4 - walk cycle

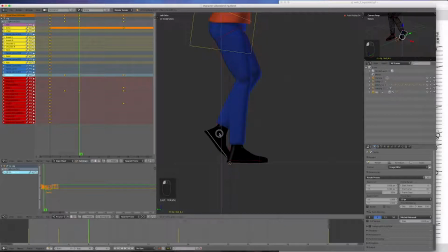I might lift it up a little bit as well.
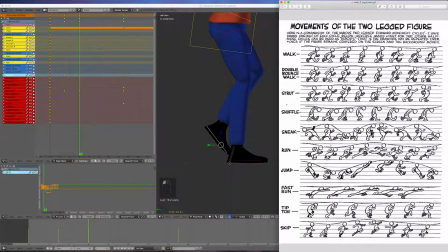And that's starting to look okay. It's a little bit more forward than this one, but we'll leave it for the moment. The character proportions are different. And the computer's doing that horizontal movement for us. So I'm going to go to frame 9 now.
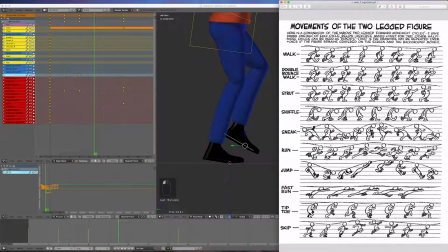We'll have a look at the pose. So this is where they cross over. Again, I look to be a little bit ahead of that here. But the first thing we'll do is flatten this foot.
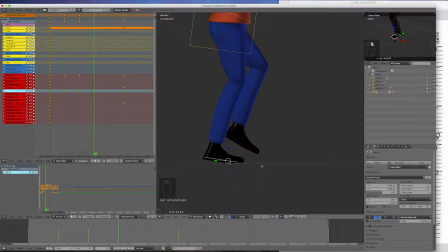So I'll come in and flatten our foot that's moving back, that's sliding back, by rotating it down. I'm going to flatten that toe a little bit as well. I probably should have done it in the last frame, frame 6.
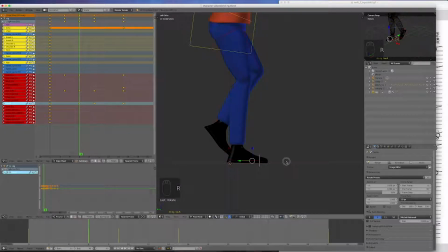Go back, yeah, I'm going to actually bring it in. I'll put a keyframe there as well. Come back to 9, jump back to 9. Let's have a look at the other foot.
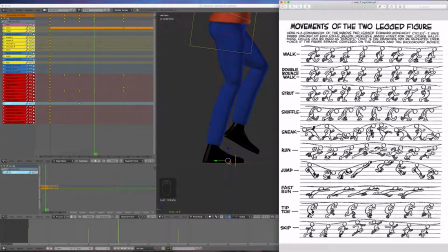So it's looking okay. This is our figure here. I think we'll leave that.
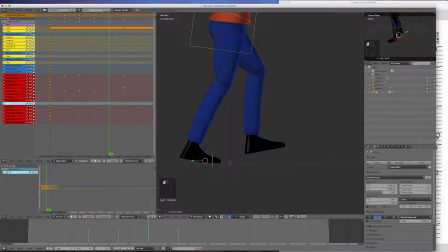So now we'll go to frame 12. Now this is where this foot is starting to pick up.
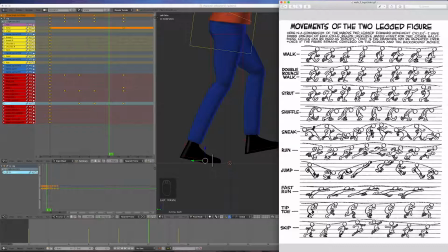Let's look at frame 12. Here it is here. It is starting to pick up. We might just leave that foot, but we'll come in on the other one.
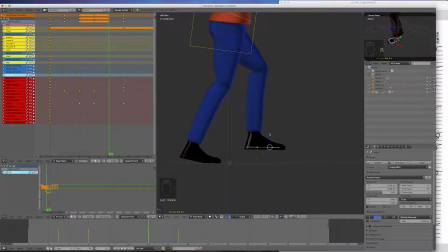And I want to exaggerate this, so I'm going to square it off a little bit, and I'm going to make it a little bit higher, just to exaggerate that step. I'm just going to come back and have a look at that one on 9, yeah.
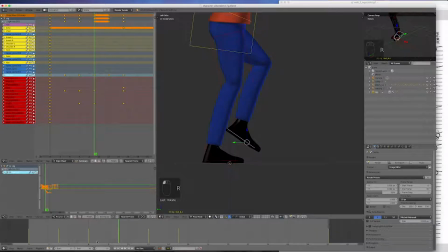I'm just going to pop a keyframe in there, just so that it works a bit better. So now if I scrub that, you'll see I've got half a step. Now this is where Blender comes in nice and handy, because we can do some copy and paste opposite now.
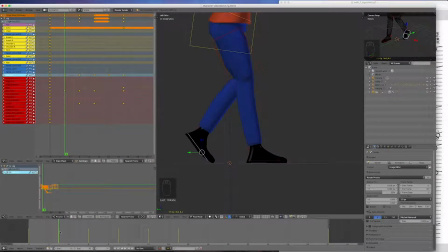So I'm going to go back to frame 3 and hold my shift key in and select both feet and both toes.
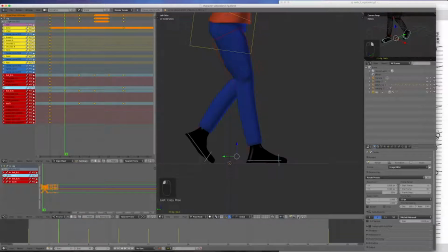And I'm going to copy that down with this little arrow. And I'm going to go to frame 18 and paste opposite. Then I'm going to go back to frame 6, copy that pose to the buffer,
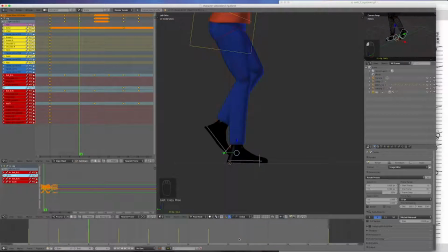to the clipboard, go to frame 21 and paste opposite. Then I'll go back to frame 9, copy that to the clipboard, go forward to frame 24 and paste opposite.
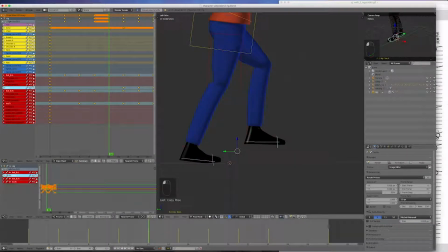Then I'll go back to frame 12, copy it, and go to frame 27, and guess what? Paste opposite. Okay, so if I hit play now, we're starting to get a bit of a walk.
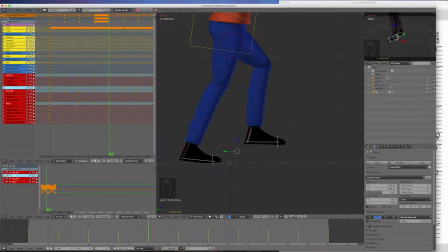There's a bit of a hesitation on frame 30 because it's repeating frame 0. We'll fix that later. We want to move our hips now. So I'm just going to stop that. I'm going to go to frame 3,
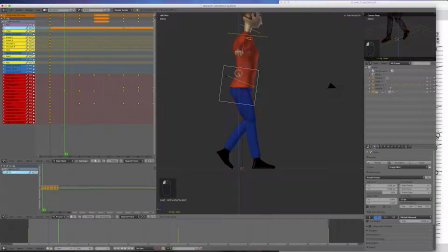select the hips, and I want to just give the character a bit of weight here, so I'm going to push it down a little bit, and I'll rotate down a little bit as well. Now I'm going to copy that. I'm going to go to frame 18 and paste the same.
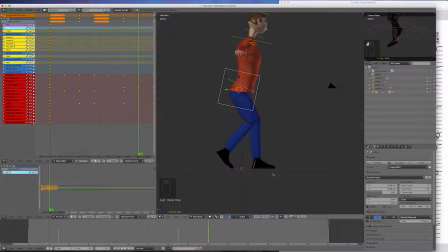It's not different. I could paste opposite, but it wouldn't make any difference. I'll hit the play button. We'll have a little look at that. Okay, so now he's got a definite bit of weight as his foot comes down, maybe a bit exaggerated, but that's okay, it's a cartoon.
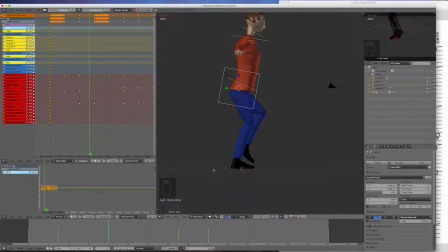Let's have a look from the front.